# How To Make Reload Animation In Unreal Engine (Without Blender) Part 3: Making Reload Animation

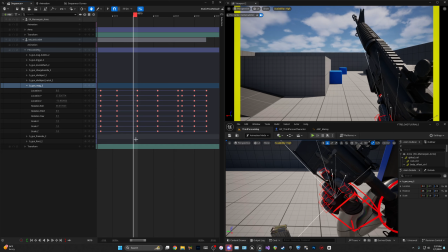(20:45)
so what you have to do is, like, for instance, I'm going to move the distance between here and here. I want it to be faster, so I'm going to move these keyframes, but I also need all these keyframes to move with it. So I'm going to highlight all of them and then drag it back,
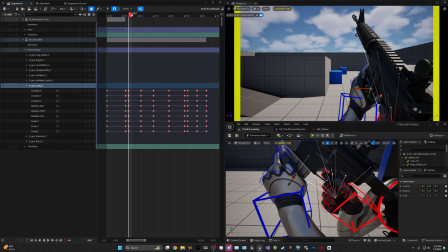(21:01)
so it speeds that specific.
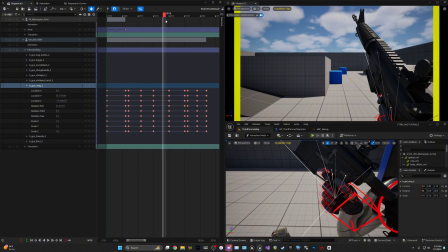(21:09)
And then
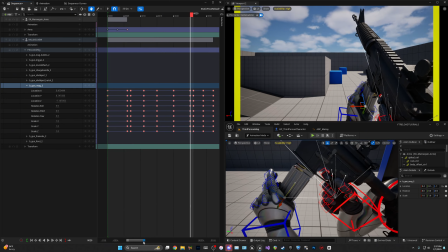(21:16)
I'm going to speed this up because I think that's a little slow.
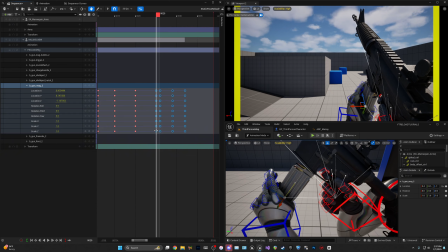(21:21)
Yeah, I'm going to put it to 4 frames, so for 5 frames.
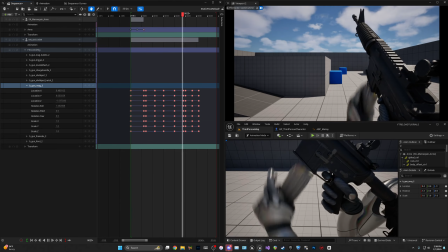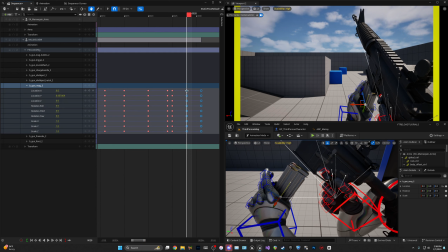(21:40)
I might drop this down to 2 frames. And also drop this one down.
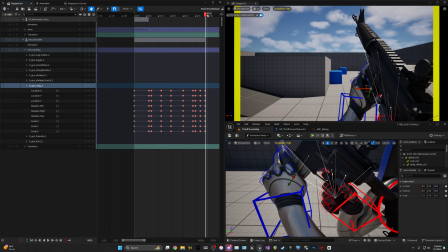(21:48)
Make it a little faster. I think that's pretty good. Now we are going to
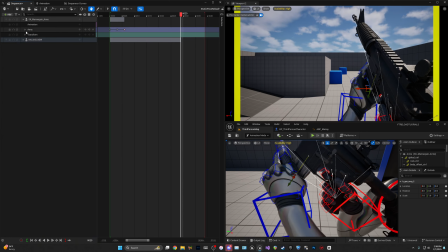(22:09)
go back to the arms, drop the arms down.
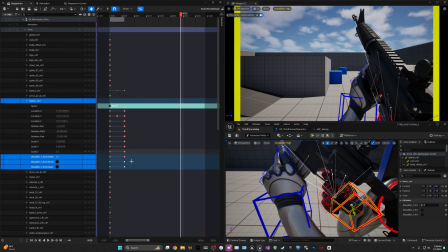(22:13)
We're going to go to the right hand, and we're going to go to these keyframes here,
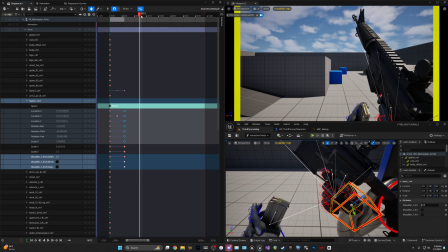(22:23)
copy them, and then right when the mag leaves
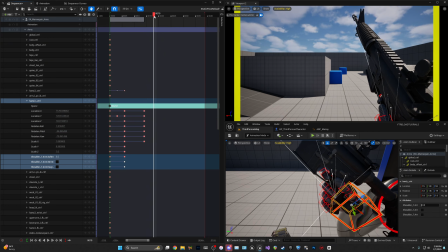(22:30)
the viewport, I want to paste that there, and then I'm going to go right before the mag's about to come back up to here,
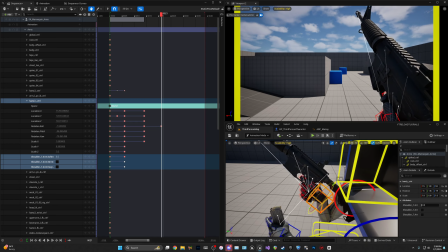(22:38)
and I'm going to rotate. We're going this way. Might drag it out some, bring it in, rotate a little more. So then we have like a, so it's not like a static same pose. It has some type of movement in, and also, like, you know, turning the gun will make it, you know,
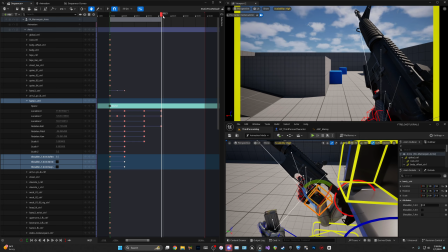(22:57)
in real life, you know, make it easier so you can see more of where the mag is going.
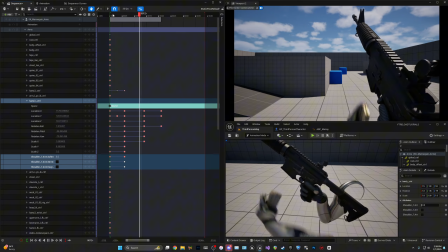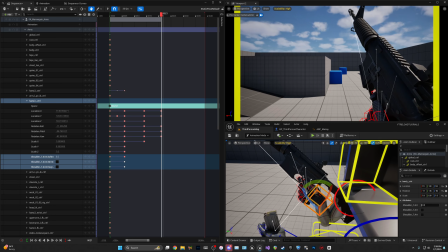(23:08)
I'm gonna drag it this way.
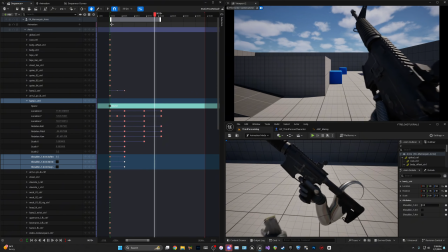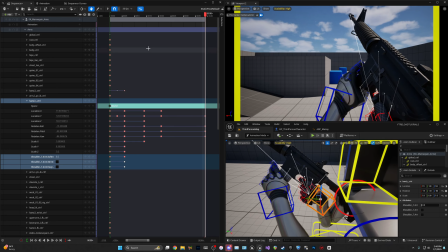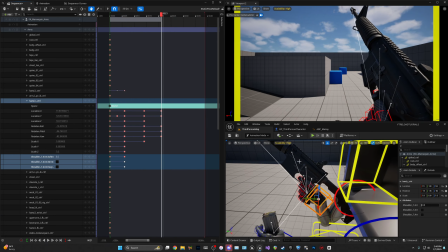(23:23)
Oh, I didn't mean to do that. Make sure I'm on the same frames.
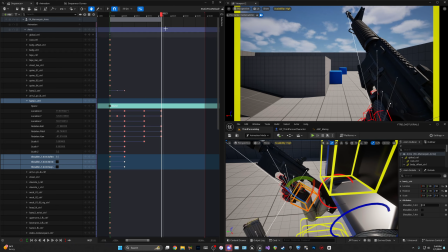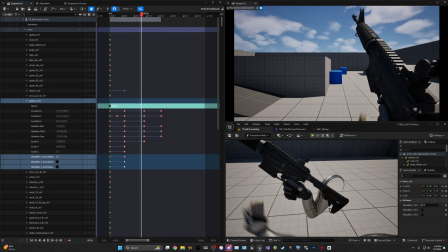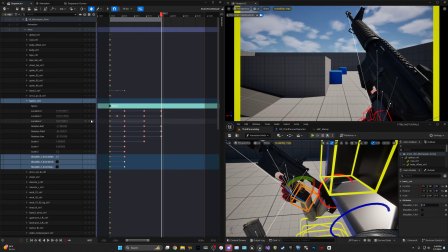(23:42)
I think that's pretty good. And then I'm just going to add this keyframe that's not there here.
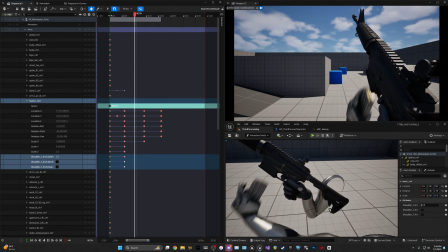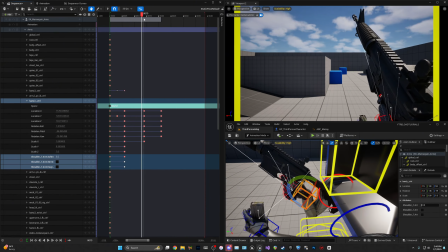(23:56)
And then what we're going to do now is add, so when you pull the gun out, we're going to add like some
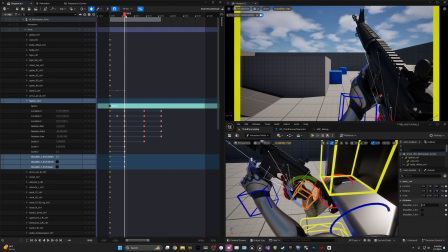(24:07)
force coming down, kind of like you're pulling on the gun. So we're going to go the keyframe before he pulls the mag out, and we're going to copy
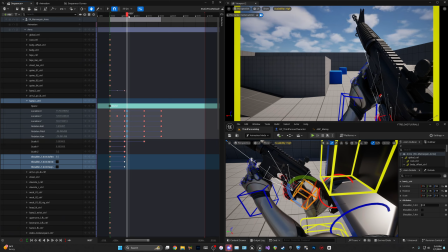(24:21)
the rotations and locations of this frame, and then the frame that he pulls it out, I'm just going to rotate it down a little bit and drop this down.
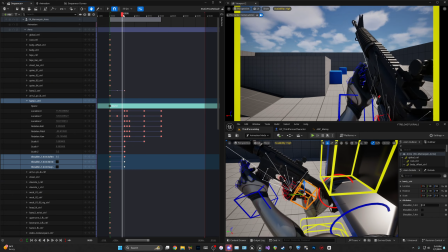(24:33)
Now, and as you can see, it's going to do like a little drop down. Now, like I was saying earlier, depending on your game, if you want a more animated,
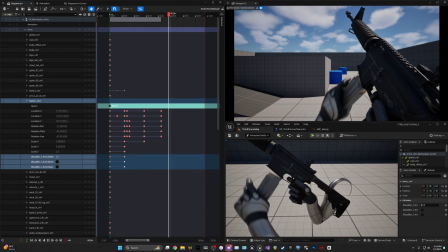(24:45)
you know, cartoonish, you would make it really, you know, drastic, you know, like really aggressive.